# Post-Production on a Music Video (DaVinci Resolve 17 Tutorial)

But since we have proxies, it's kind of lessened the impact of that, and it's kind of given us the opportunity to make it a little bit more manageable so that we can kind of access these cool features.
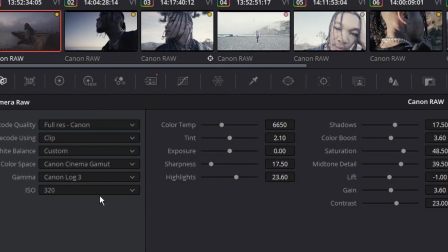This is the cool thing about shooting with RAW files. You get a lot of access to in-camera data that you wouldn't with normal files. The next node we have my primary corrections,
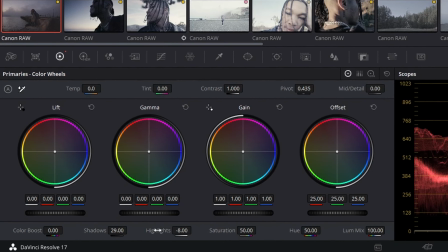and this is kind of where I make sure that my shadows and highlights are in the right area. You know, I wanted the image to kind of look really balanced,
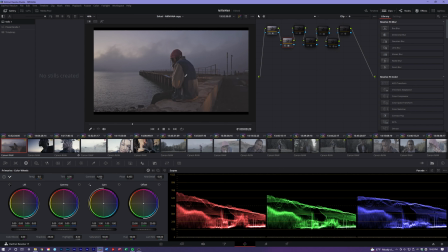really cinematic. So I can go ahead and turn that on, and you see it kind of brought the shadows up a bit and turned the highlights down just a bit. Now this next node is a very unique node. This is halation.
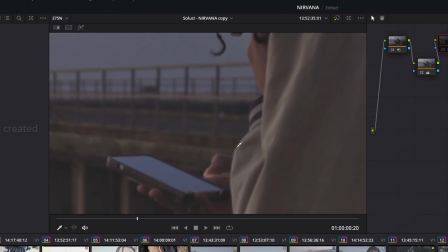What halation does, as you can see here, if we're looking at the very, very small highlights right there,
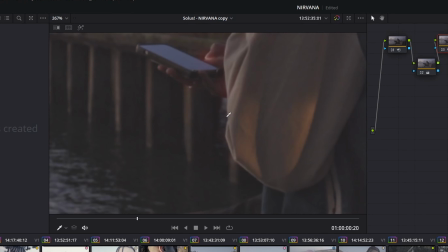I go ahead and turn this on, and it adds a slight glow. This is gonna add a little bit more character to your image. It's very subtle. You don't have to use it a lot, but sometimes exaggerating a bit can be a little bit classy. So the next node in my timeline is the actual color space transform. And this is what's gonna help me get an actual film look.
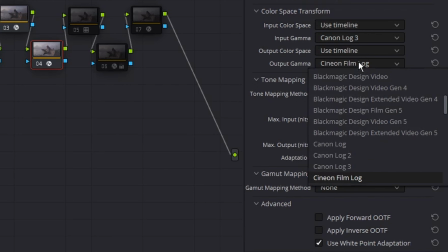DaVinci has their own cool little film looks built in already. The way that you can do this is by putting your input gamma to whatever your video was shot at. Since this is raw, I have a few options, so I can change the gamma to any of these. The next thing I can do is choose Cineon film lock, and the next thing I turn this on,
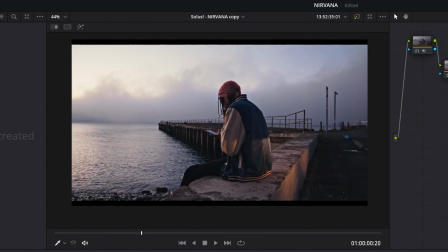and now we have a classic film stock Kodak 2383. Basically it's a LUT, and it kind of applies that sort of color science that the actual film stock would have. After that, this is where I add the film grain, and then a little bit more primary balance.
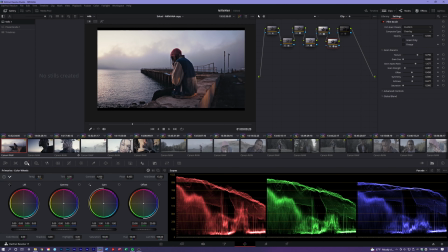I wanted to kind of darken the image a bit, bring it down because the image looked a little bit too flat. So this is kind of where I added some contrast, things to kind of bring out the image, just like the film look that you wanted.
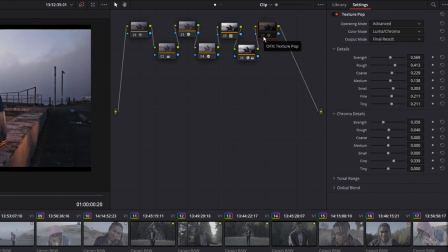And the next is kind of where I kind of brought back that texture. So I used this texture pop effect to kind of really, really sell that 8K feel.
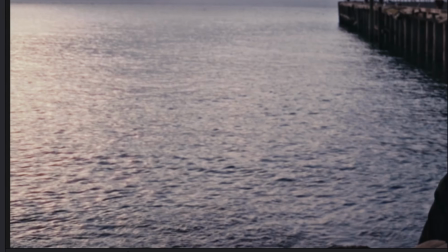So as you can see with this texture pop effect, there's a lot that we can do with it. If I go ahead and turn it on, I've already tuned it so it kind of brings out that texture.
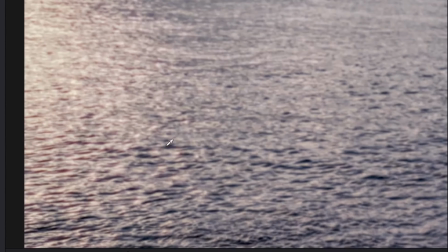And you can see that it kind of complements the halation already. You see the little red dots? Mm-hmm. So this kind of brings out the image more to kind of make it look very, very sharp. It's already in 8K, so it was super sharp. But this is kind of like the final touch to bring that from a soft looking image to just something really cinematic. All right, so the next thing that we're gonna do is go ahead and copy all of the color grade, fine tune it for each individual scene. And once that's done, I'll show you the final product. That is where we'll ask for revisions from the client.
Can I lose something? Down in broken words, gotta feel the rain.
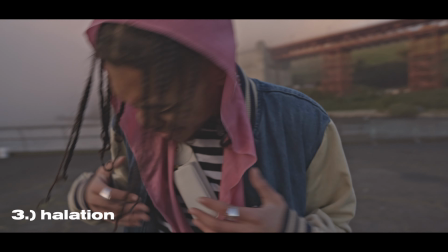She know that I like that. Run the block right back.
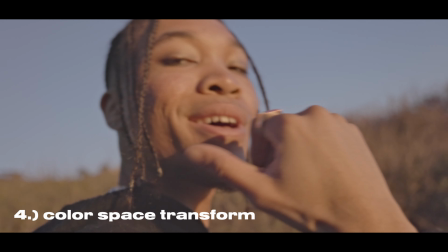Take my time.
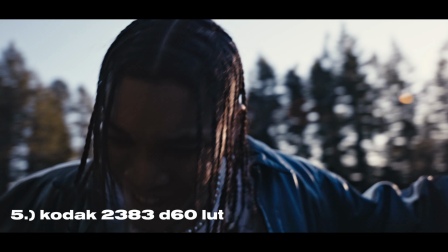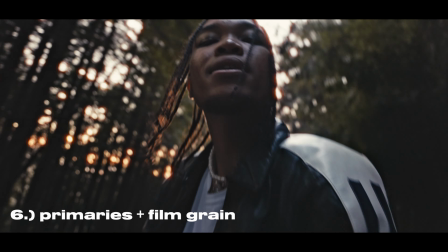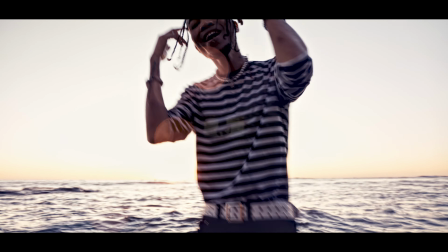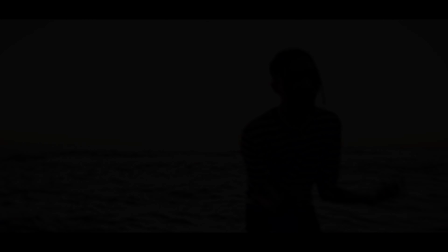So the first thing you're gonna notice about my timeline, it's super colorful. I really like to keep my timeline organized by color coordination just because I'm more of a visual person. And with this, I have my forest scenes in green, my desert scenes in yellow, my bridge scenes in pink because they kind of appeared a little bit more pink. Not that that's important. This kind of helps me stay organized just to give me more of a visual reference for how much these scenes are actually playing out over the course of the entire video. And this also helps me balance out it a bit more, you know, if this is a more location heavy video like this one was.
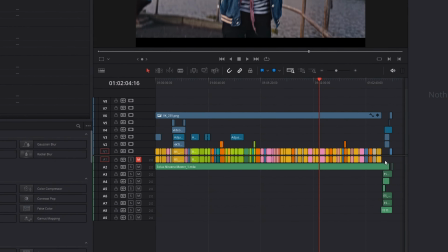So you'll also notice that I've kept the original audio on each clip. This is important to me because sometimes I'll have to go back and kind of shift a clip a bit if it's a little bit out of sync.